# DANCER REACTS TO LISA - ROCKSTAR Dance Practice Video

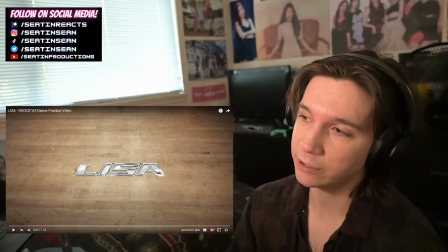It's got like this really nice backlight, and then we got the kind of studio lights up top. I like the orange kind of tone.
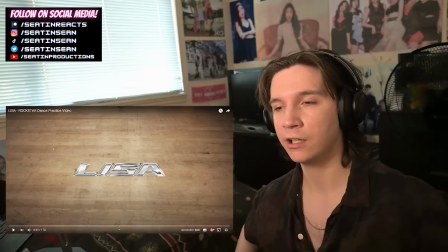But basically what I was saying with the texture change, we have a very like
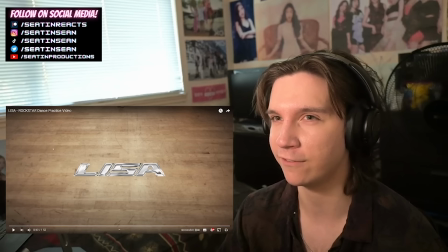flowy hip movement here, and then we hit the wax, which is the arms going back up like this, right? Don't look at my form because it's not nearly as good as Lisa's, clearly. But just the sharpness of those moves compared to the
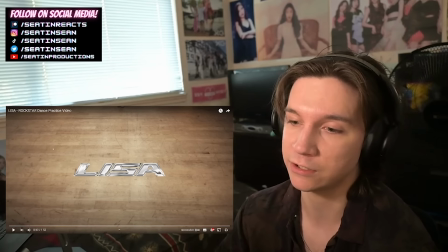soft, not soft, but like flowy kind of watery motion with the hips and everything.
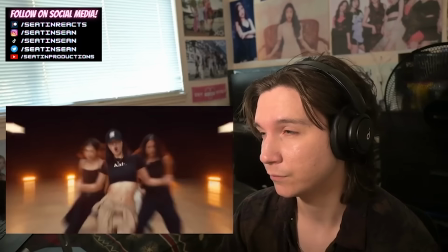It's a nice duality just to start off the choreography.
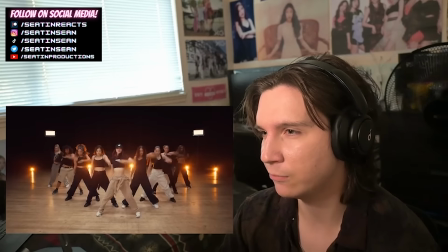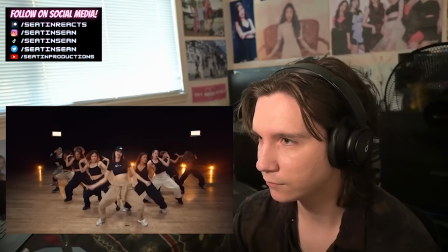Talking about sitting, and then we get into this squat kind of stance.
Baby, la, la, Lisa, can you teach me Japanese?
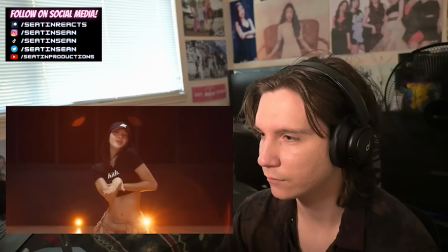I said, hype, hype. baby, I'm a rock star.
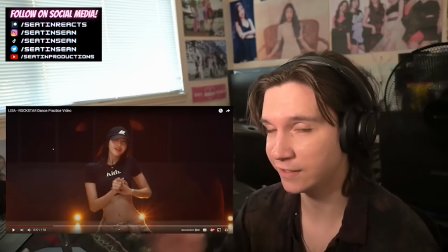Been on a mission, but it call me. Catch and kill, I'm still in diamonds, make them change.
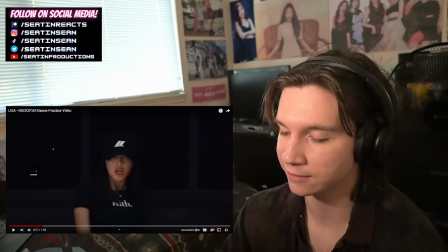Just the way that she snaps into that movement, like, right? It's another texture moment.
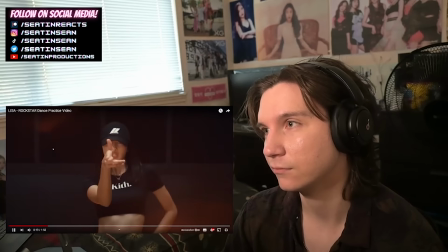And she does it just really nice. It's good, good characterizing there.
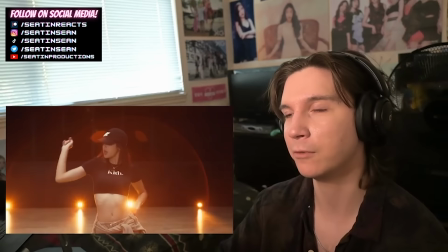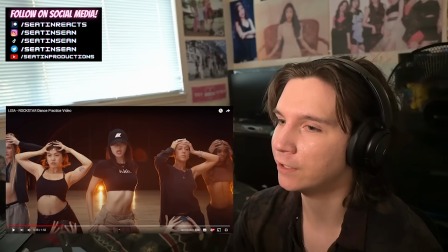Little motion there, which we see later as well in the choreo. I love it.
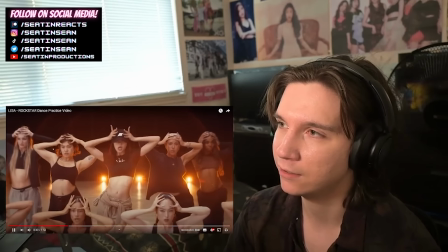And then we reveal the dancers. Just like the way this is shot is really cool. She joins them and then she puts on the crown herself, as we see.
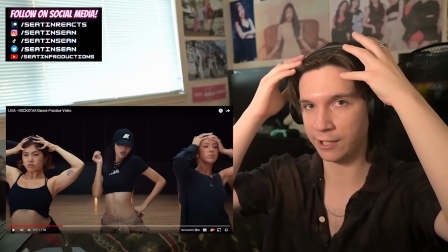Even the details with the hands there. And see how like she puts it like this. And then to, because it looks, you know, it looks very simple.
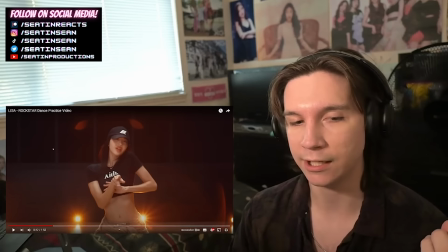And she breaks out of it really quickly, which also plays with your expectations. And just the feeling of the song being very like,
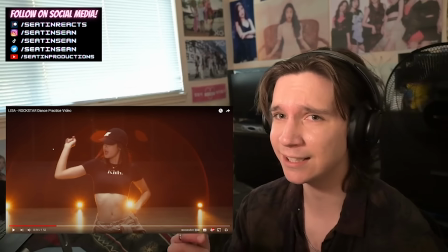hard hitting as well, but like also very sensual at the same time,
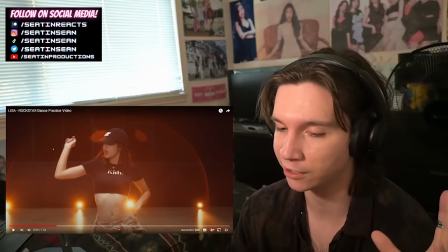like with this little da da da da da da da, just like the sensual,
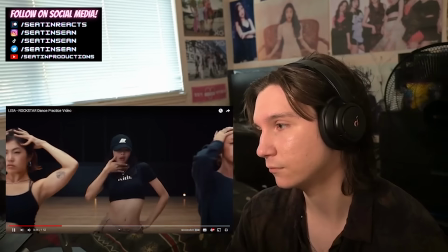sexy nature of it. It's a really good example of duality.
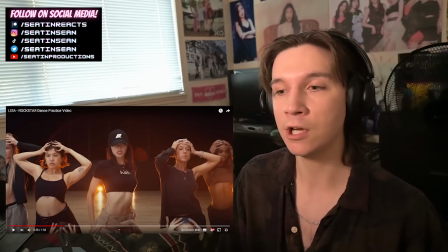And the way that she's like, and that might just look like a simple walk, but of course,
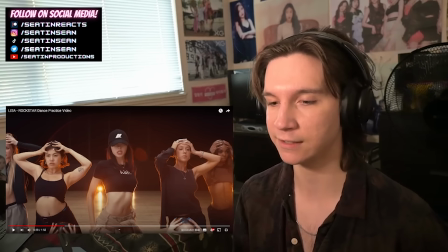I think I said this in the last video, the choices that she's doing, like she's not just walking,
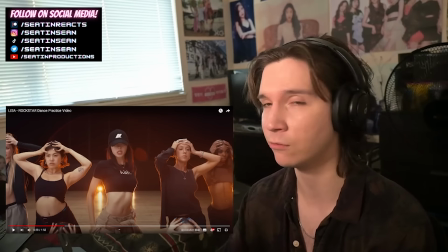you know, because that could look stiff. You have to put so much focus into simple stuff like that if you really want to execute a choreography like this.
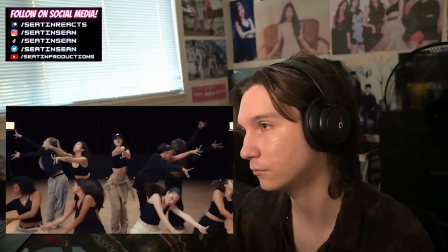Don't just walk. Walk with a purpose.
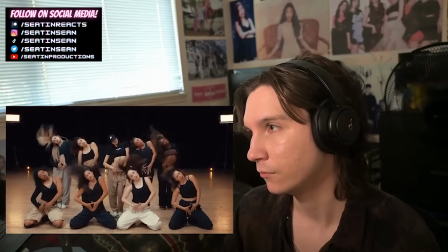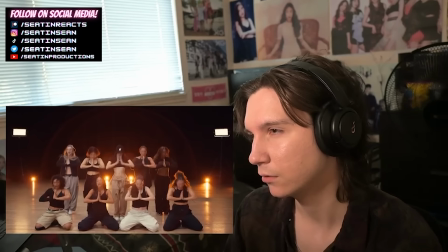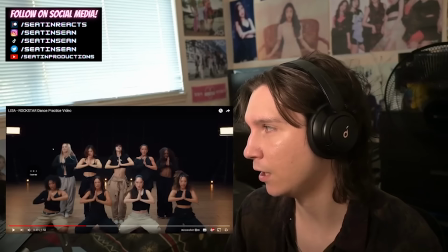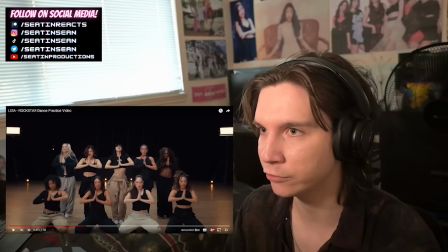And the hips as well, part of just the overall pictures they're creating.
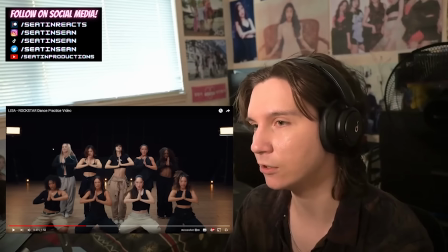The sharpness, once again, we have moments where we kind of let that breathe and then we go right back into these sharp movements.
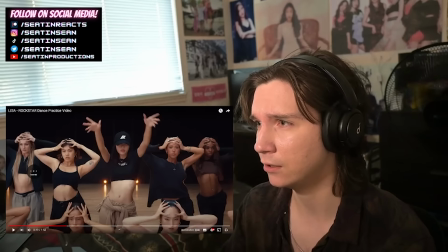So once again, it's all about textures in this one for sure. And of course, her personality really shines through in this one with just like the way that she's moving her whole body.
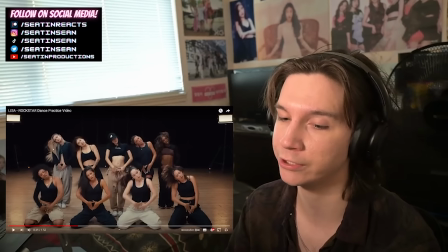And the choice to have everyone vocalize this too is definitely something that the choreographer told them to do.
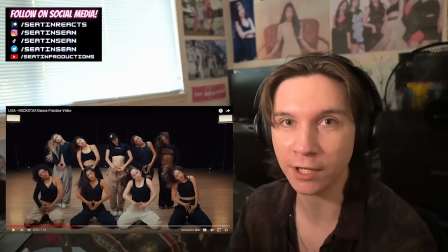Like, usually you want to not lip sync. Right? It's not, especially when it's not your song. You could even see idols sometimes, like when it's not their part, they're vocalizing in the back.
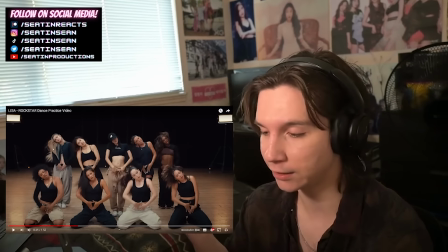That's something you want to avoid, especially in a dance performance or a practice video.
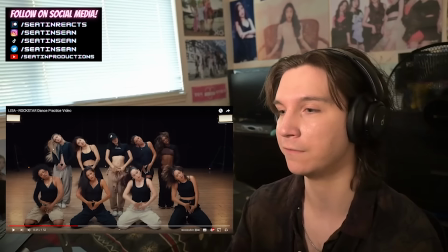So I know for a fact that like Sean Bankhead or whoever said, hey, y'all gotta like lip sync with this one.
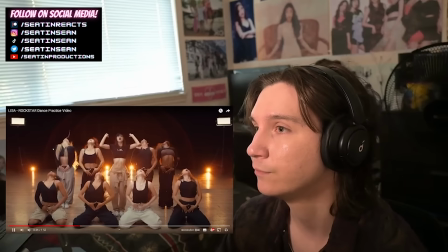It's part of the effect that they're giving here. Also just like this traveling down and then just good pulsating motion there.
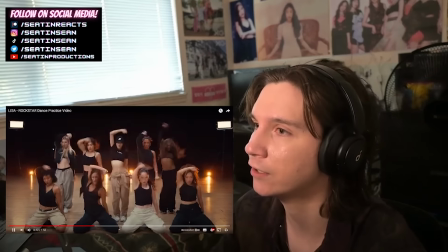You create the L's. Even that pathway with the arms, very nice picture.
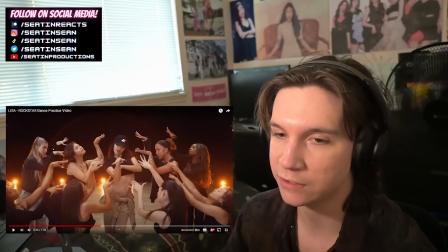And pathway with the focus. And that just like brings us to a new section of the song.
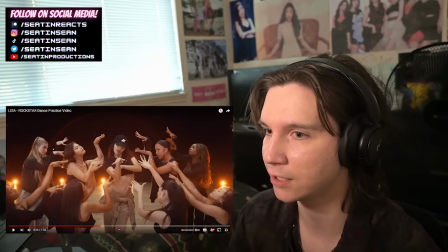Like we're introducing these new instruments as well. And like, just like this little fluttering motion kind of like is how the instrumental makes you feel, like the synth, so.
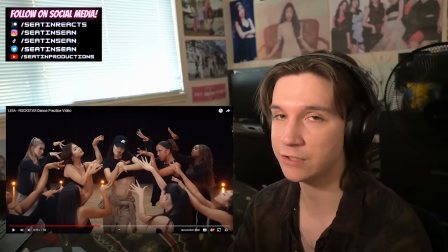I really like the energy pickup here because we have very like subtle and mostly conversational stuff.
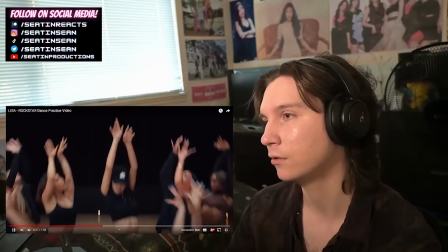But as soon as she starts rapping, once again, we're introduced to a new section of the song. We bring up the energy, we do something different.